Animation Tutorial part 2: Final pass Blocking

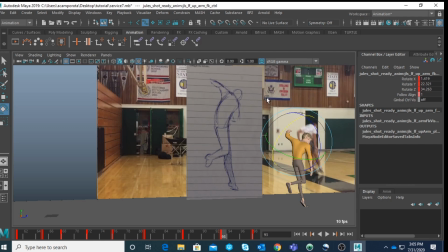1758s
Okay, maybe here, just wanna stretch it, like having bigger drag basically, on because of the coming down. Okay.
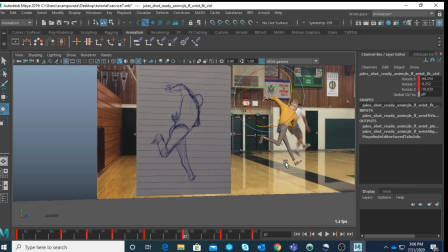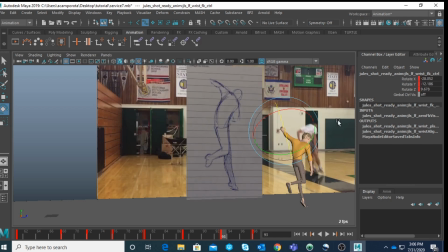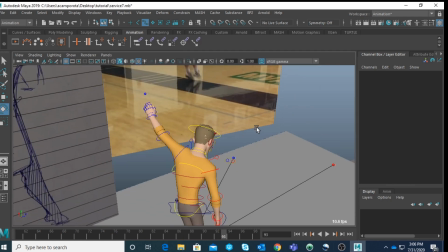1789s
And same here,
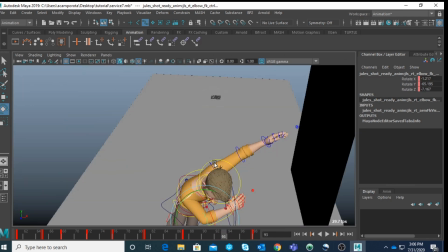1793s
because basically I want to hold a bit longer the initial pose that we, you know, after the smash.
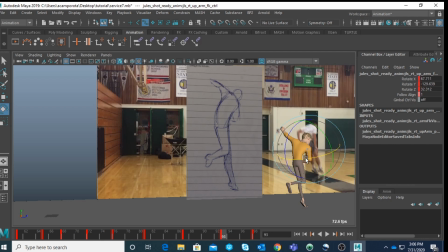Okay, something like this, more or less. Boom.
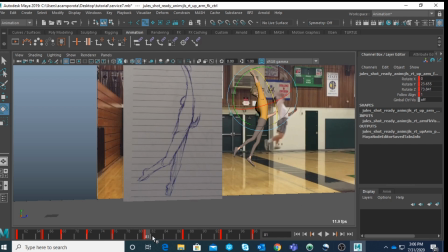1812s
Okay, because it does the smash, it's coming really forward.
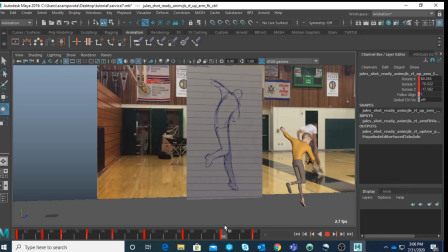1820s
Maybe once I'll do the spline, I will see a better way of doing it.
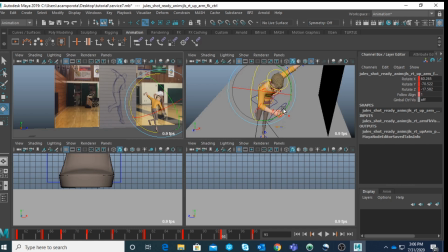1827s
Okay. But for now, I want to kind of relax.
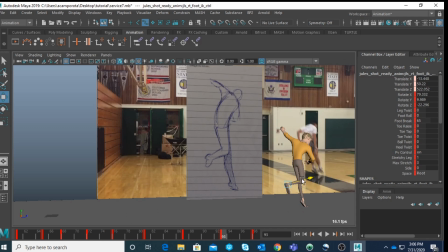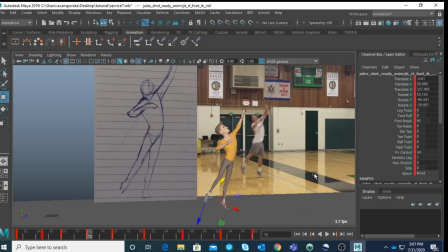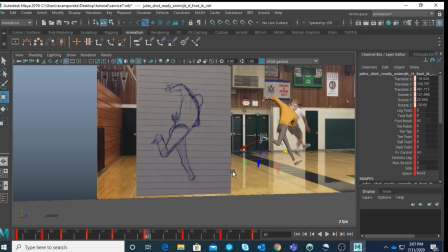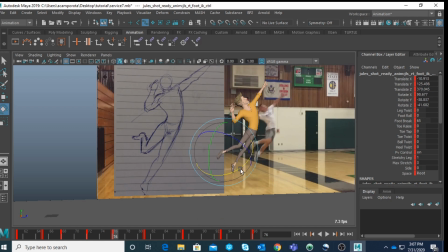1857s
This one I'm relaxing it, okay? The reason why I'm removing it right now, I'm changing it, I'll give you my thought process, is because, see, there is the big contrast here. So I'm kind of relaxing the leg here, okay?
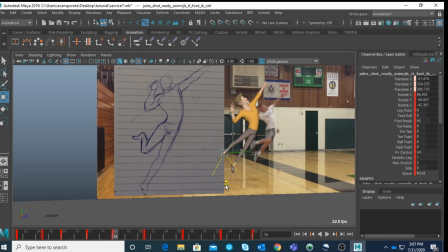Oh, and boom, here it does this little kick behind, okay? And then here, relax.
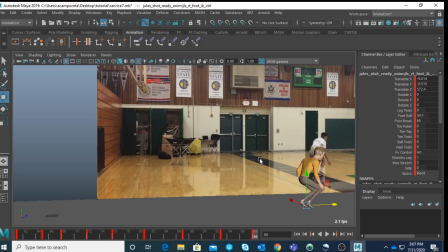1895s
Boom, landing.
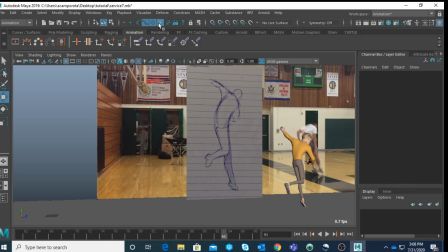1900s
Very quickly, I'm gonna move this one.
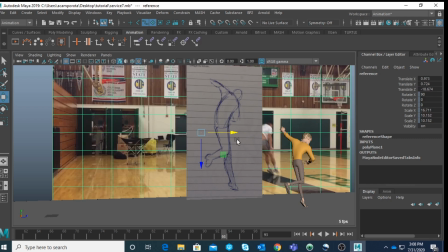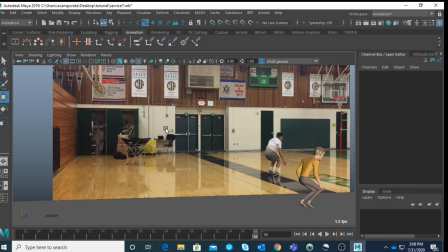1911s
Okay, and I'm gonna do the this one. I wanna adjust here.
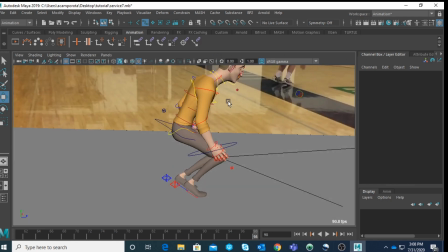1917s
Not much, honestly, on this one, but when you do a landing, okay, you always wanna look for some kind of contrast, okay?
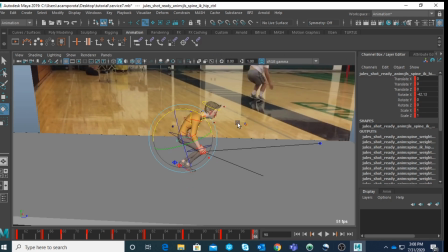1926s
And because this previous pose is already kinda leaning forward, okay, we need to work with the line of action, okay?
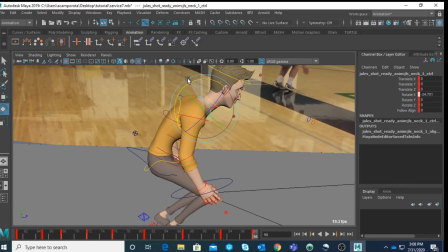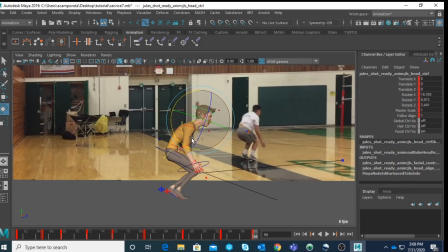1942s
And at the same time, you don't want to go too down with the head.
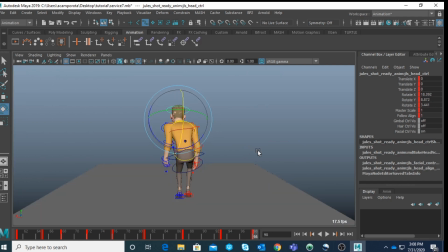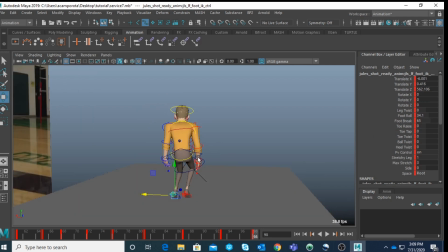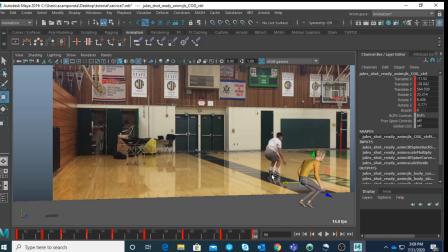1961s
Okay.
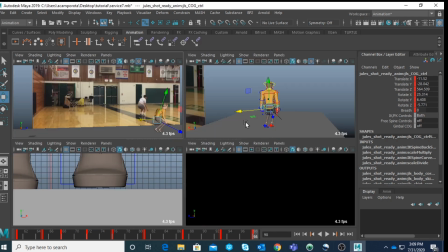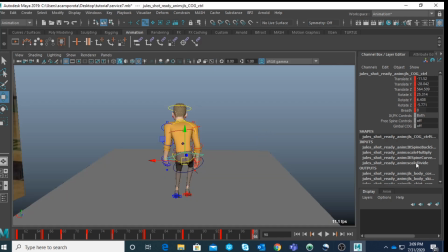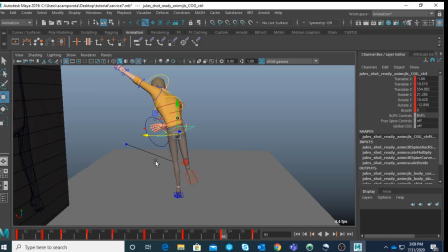1973s
Let's see, it feels a bit unbalanced now. Boom. So this one needs to stay here.
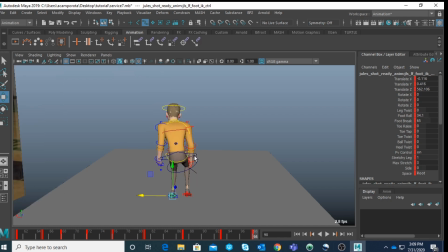1991s
Oh. Okay. Just very quickly.
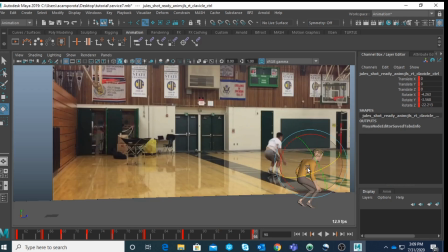1998s
Again, what I want to do here, because when the arms are going down, I want to try to keep them low.